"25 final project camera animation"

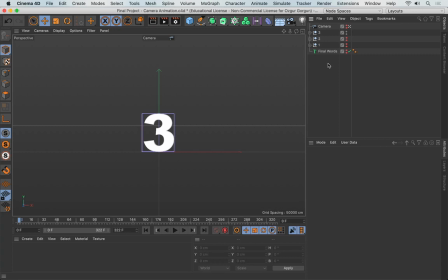Now we'll have a look at how to animate the camera so that the scene doesn't look as static, especially during those in-between frames when not much is happening. For example, here, when that number 2 falls down, and you can see not much is happening between this and this.
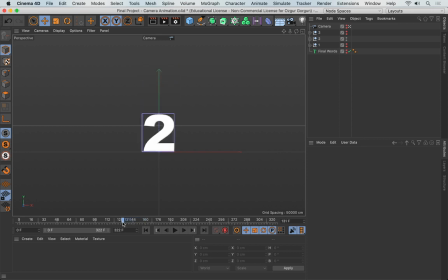So if I was to animate the camera, that would give the entire scene a bit more life. So let's do that. So I'm going to go to the beginning, and first of all, what I want to do is to find the extremes. What I mean by that is, what's the lowest that the characters go down, and what's the highest they go up to?
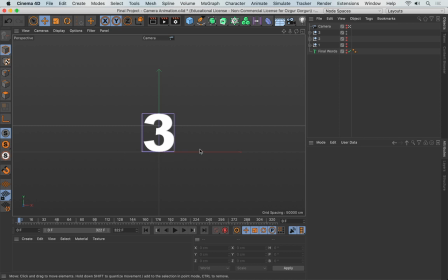So the lowest, of course, is going to be here on this ground plane, but let's find out the highest as well. So when it gets stretched and jumps up there, so around about there is where the top point is. So as long as I can see the base and the top part of this, we'll be fine.
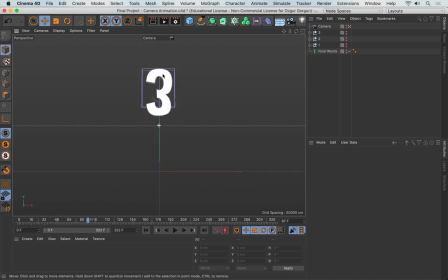So let me just go and move the camera up and then maybe zoom in a little bit. I started losing the base here. So I'm going to go down a little. And let me just go and see what that looks like. That's looking fine.
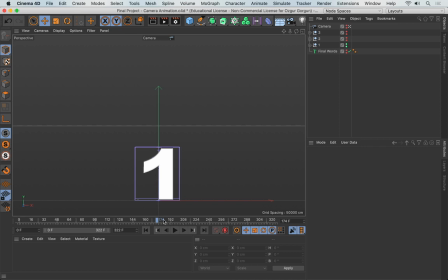And to give this a bit more character, especially near the end where we get the text here,
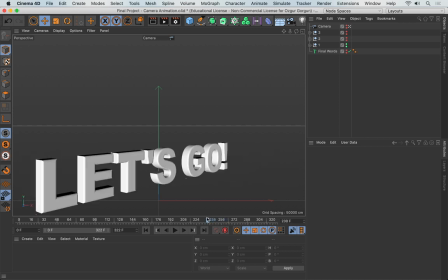we can actually use a slightly wider angle lens so that when things kind of get closer to the camera,
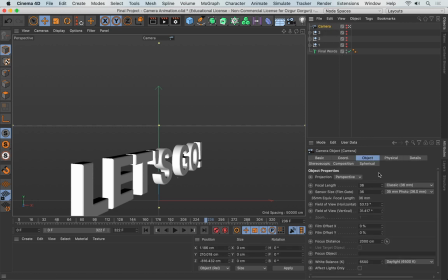they get more distorted. So if I go to this camera and then change the focal length from, let's say, 36 to, say, maybe 25 mil,
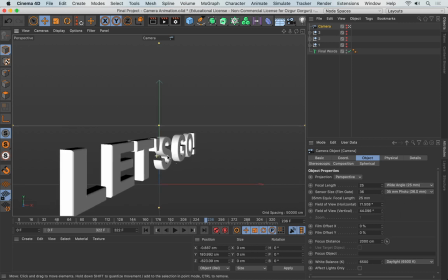but zoom in instead, and then push this up.
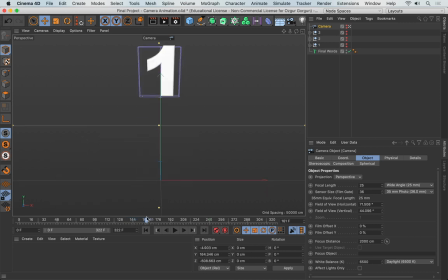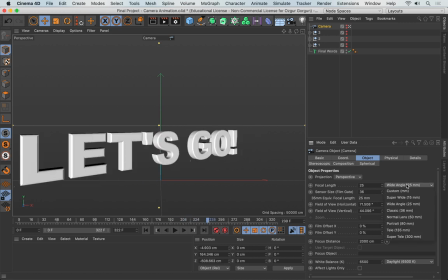Let me exaggerate this even more maybe. So maybe change it to 15 mil, so it's super wide.
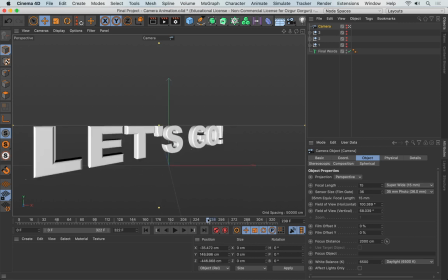So there's more distortion here, where the text kind of gets closer to the camera here. There's more perspective distortion here.
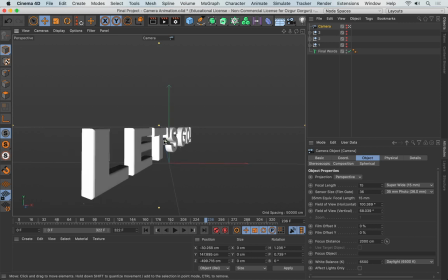So I'm going to go back a little. And then maybe start from here.
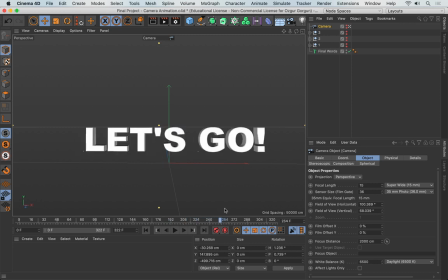Now what I also want to do is to go and make sure that on the final frame here, the text or the camera around the text is centered. So for that, I'll go to my camera's coordinates. And I actually want to see my title and action safe areas here. So on the keyboard, I'm going to press Alt-V. And I'll go to Save Frames.
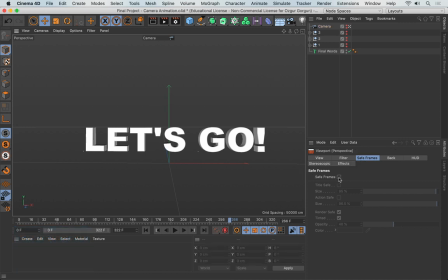I'll click anywhere that's empty here. So I can turn on the Save Frames. I'll turn on the Title Save Frame. Also the Action Save Frame. I can click and drag these in and out. Let's say that's going to be the boundary of where my final text is going to be visible.
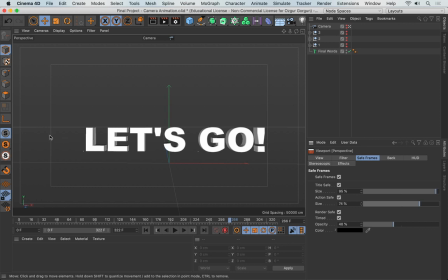So from here to here. I can of course now select the camera, reset the rotations, and then play with the X here until I can kind of center the text.
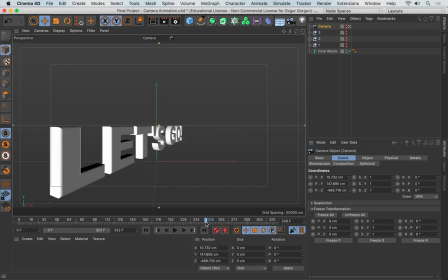Let's see what that looks like. So here, and at this point I can see there's so much distortion here actually.
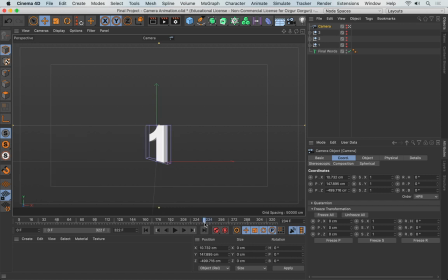I didn't take this into account because it's switching from one, which is far away from the camera, to this, which is now too close to the camera because of the distortion we created. So I'm going to change my focal length back, let's say to 25 mil, and then zoom out a little.
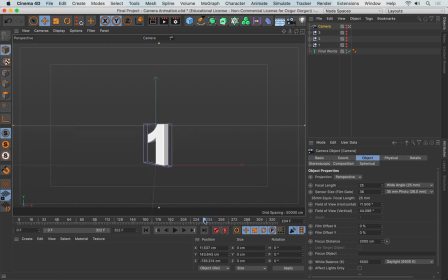And I'll try and get this to look similar to that number 1, size-wise, and that's looking about right now. And let me just go to the coordinates again, and let's see what this looks like. So I'll just go back, and I'm going to turn off the deformers here by going to Filter, Deformer, and I'll also turn off this arrow here.
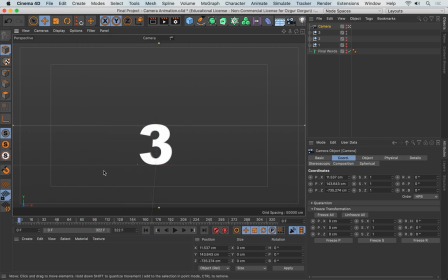So I'll go to Filter and turn off the world axis, and I'll just go and play it again now. So here's what we have. Now that jump looks like it's getting too close to the top part here. So this section is getting too close to the top part.
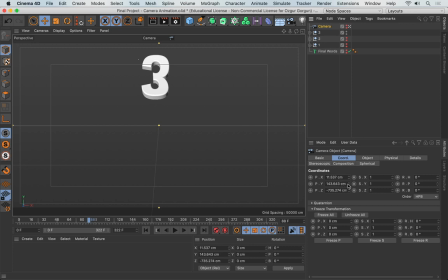So I'm going to go to the camera and lift this up just a little bit so that the text comes down. So it feels more balanced now. Let's play that again.
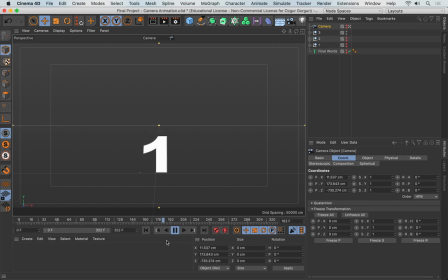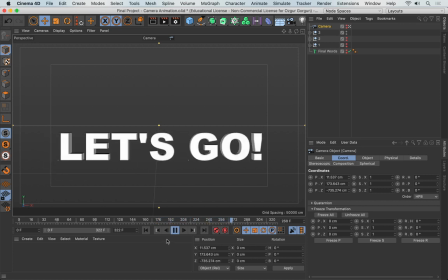And that's looking good.